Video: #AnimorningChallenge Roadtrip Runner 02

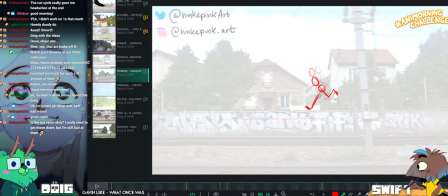55:19 So it feels less like they're kind of leaning back on that pose.
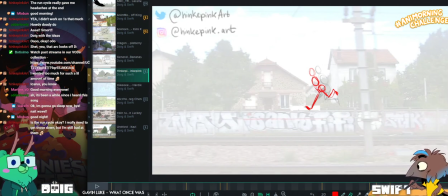55:27 If that makes sense. At the minute, it looks almost like a frame from a stumble.
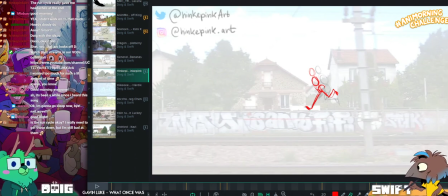55:35 Or like a landing from a jump. Are they is that when they're landing from the jump, or is that from?
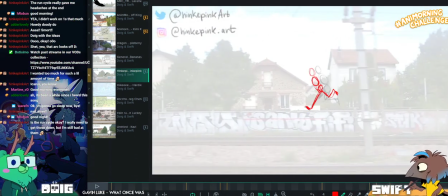55:43 No, No, because they're landing here, and then this is them getting back into the run. Yeah, then I agree. Yeah, it feels like the back should be thrown forward a little bit more.
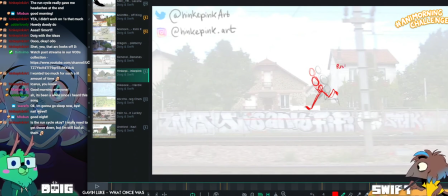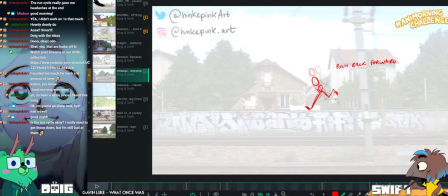56:00 Is there anything you want me to give feedback on in this one, Mike? No, I'm good. I'm good. I would say it if I saw it.
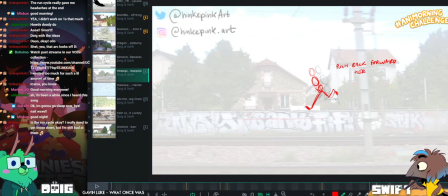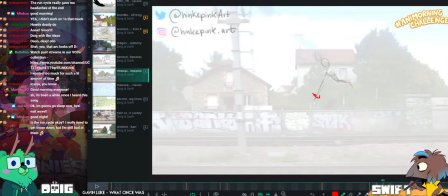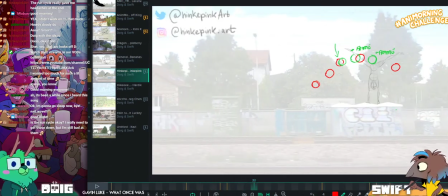56:16 My stupid drawings all over stuff.
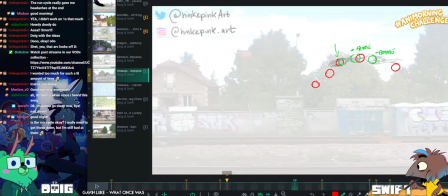56:21 Let me see if I can move this drawing so that it's not over the top of everything all the time.
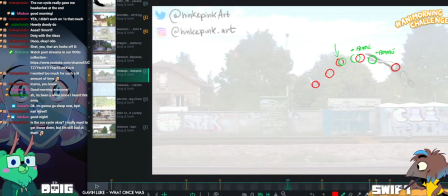56:31 There we go.
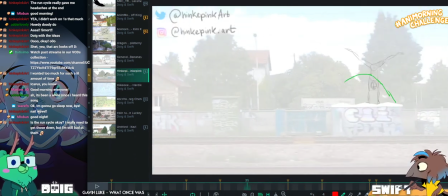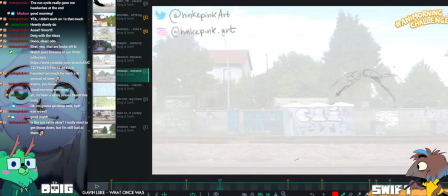56:38 I'm just gonna delete this one because it's not really saying anything other than just nice line of action.
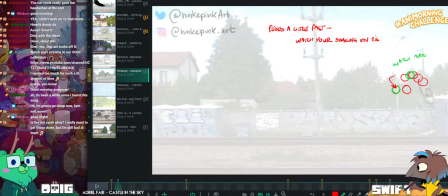56:48 And then we have this one. Also, just watch the leg positions there, I think, where the legs are coming up and concertinaing in.
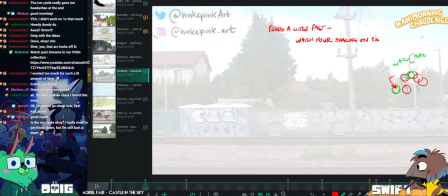56:57 Feels really good. But then the leg positions going out don't match with the next frame's leg positions, if that makes sense.
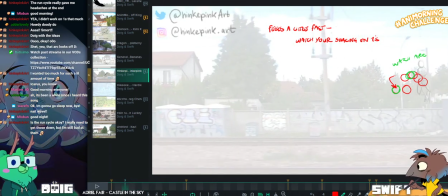57:05 Mm-hmm. Let me take this note off the screen so you can see better what I'm talking about.
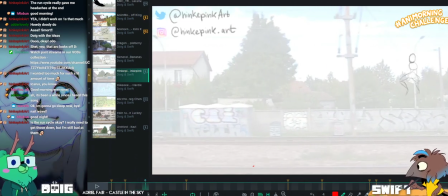57:14 So this position of the legs unfolding doesn't feel like it really makes sense with the next position
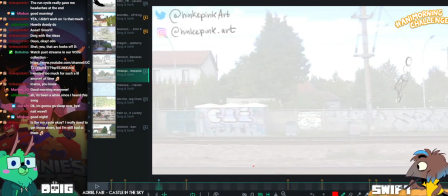57:22 of the legs kind of being rotated forward with the pelvis and straightening out. Yeah.
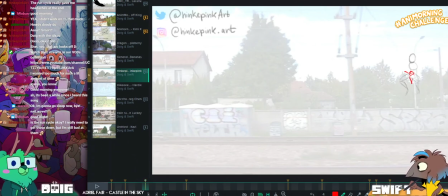57:30 So I'd probably use this more to show like the twist of the pelvis going more in that direction.
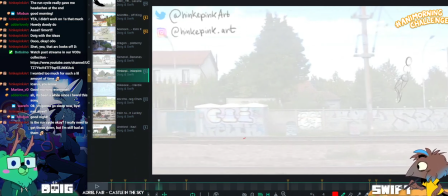57:44 And then the legs are like unfolding here.
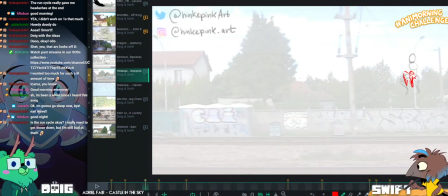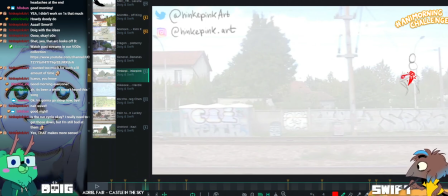57:56 Could even offset one of the legs slightly, might be nice.
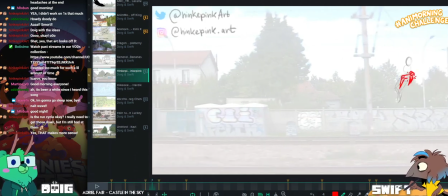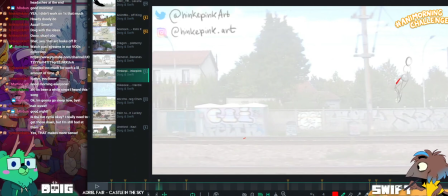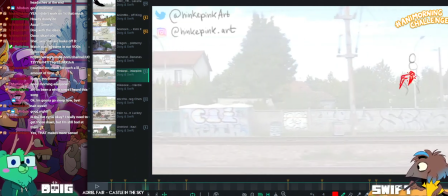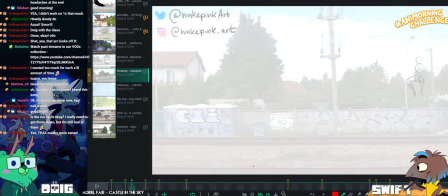58:19 I think that would work a little bit better.
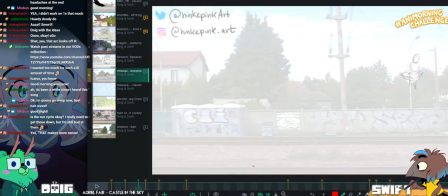58:23 What you have, just because it doesn't really feel like it's a natural in between these two positions at the minute.
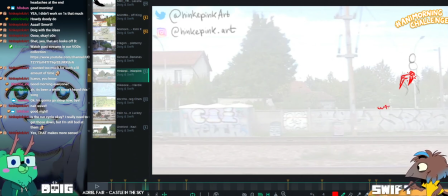58:34 Watch leg positions.
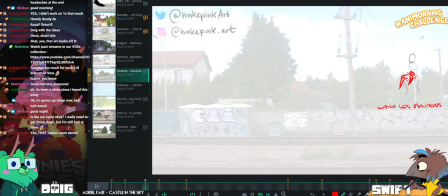58:41 Sorry for the terrible writing. And add tweet.
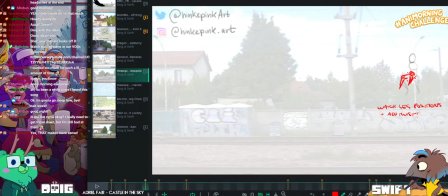58:48 There, awesome job, Inky Pink. Awesome to see some body mechanics coming in too.
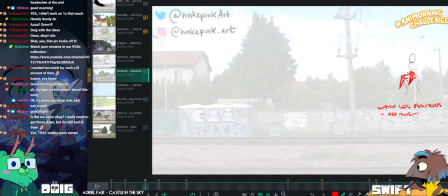58:59 Any words, Mike? It's really cool. Sorry, no. I'm mostly like in a zen state, listening to you and learning. So I'm good. Really cool. Awesome. No, really, I'm like focused on what you're saying.
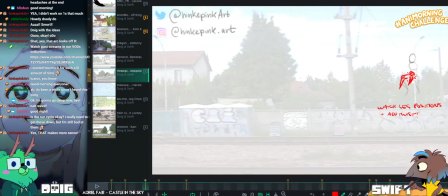59:14 I felt more like a viewer right there, just learning from you.
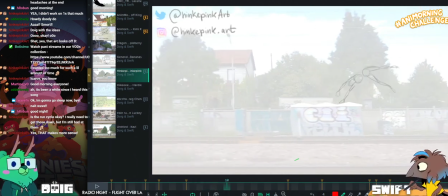59:21 I hope it's helpful, some of it. Take what you find useful and leave the rest of the stuff.